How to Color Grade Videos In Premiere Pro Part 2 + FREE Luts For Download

previous video, I talked about color grading, and I told you that color correction has to do with balancing of the highlights and the shadows, plainly in a layman's language. And I said that color grading has to do with creating a desired look, a stylized look from your head. So color grading has to do with you, your creativity inside of you, what is inside of your head. That's color grading for you. In today's tutorial, I'll be talking about another color grading. I'll be color grading a wedding video, and I believe in love. I believe in love. This is actually a footage I shot last 2 weeks, and I felt it was nice after color grading it. I loved the look. I loved the look, and I decided to share with you guys what I did. And I'll be dropping 2 lots in this video. Check down the description. I'm dropping a lot from the last video, the previous video I did.
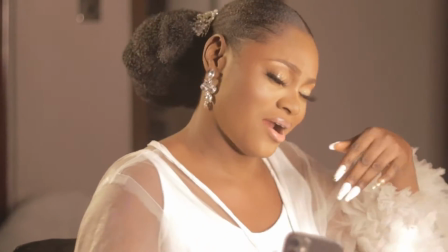(1:05)
I'm going to be dropping that lot, and I'll be dropping this one I'm creating right now. But before you begin to rejoice and, you know, want and be fast to download these lots and use them, you must know that if your subject isn't lighted properly, these lots won't work well for you. If you have a wacky footage, a footage that isn't lighting properly, a footage that has maybe harsh highlights or so much shadows, I tell you, these lots will ruin your videos. I must tell you that lighting is the bedrock of cinematography. If your subject isn't lighted properly, Luts won't just work for you. And I mean it. So make sure that you give yourself the responsibility of creating a nice footage, a properly lighted footage. So having said that, let's go straight into the tutorial and let's get started.
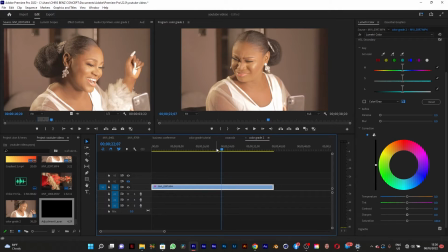(2:10)
So this is the footage. As you can see, she's a wedding client. She's here feeling herself, and so 2 lights were used to shoot this. Now, one was coming from this direction and another light was coming
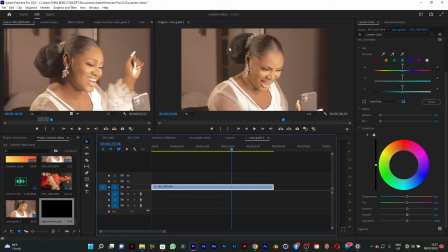(2:26)
from this direction to give her that sort of highlight. So let's start creating. So the first thing you're going to do is to create an adjustment layer.
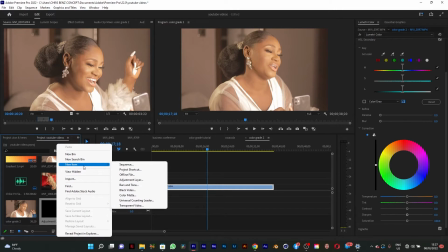(2:47)
You come here and search for new item and click on adjustment layer.
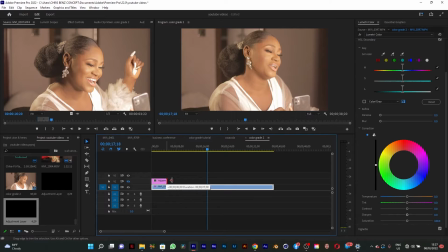(2:53)
Click OK. Then you drag it over to this footage. Adjustment layers are very important because it's easier to work with. So let's do that. So let's see.
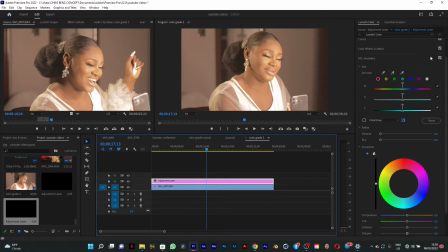(3:11)
So the first thing I'm going to do is to go to my basic correction. Like I said before, you need to do your basic correction, basic color correction, before you do your color grading. If not done properly, it will wreck your footage.
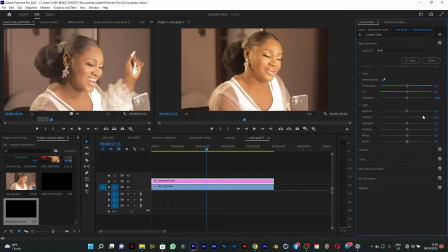(3:29)
So we're going to increase the contrast up to this point, and we'll go to the highlights. We need to reduce the highlights a bit because it's a bit overblown. And we're going to reduce the shadows,
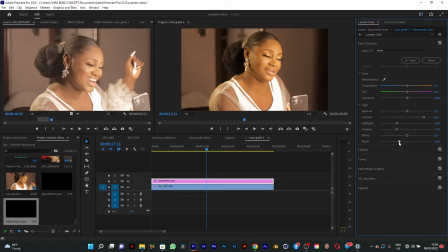(3:46)
and we're going to reduce the black too to make it look punchy. Now we're going to go to your creative. I'm going to go to my creative and increase the vibrance
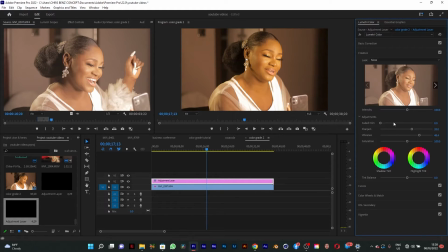(4:02)
and sharpen it a little bit, then add a faded film. This kind of gives it that film look. So I'm going to go to my, so the color correction has been done, so I'm going to go to the color grading now.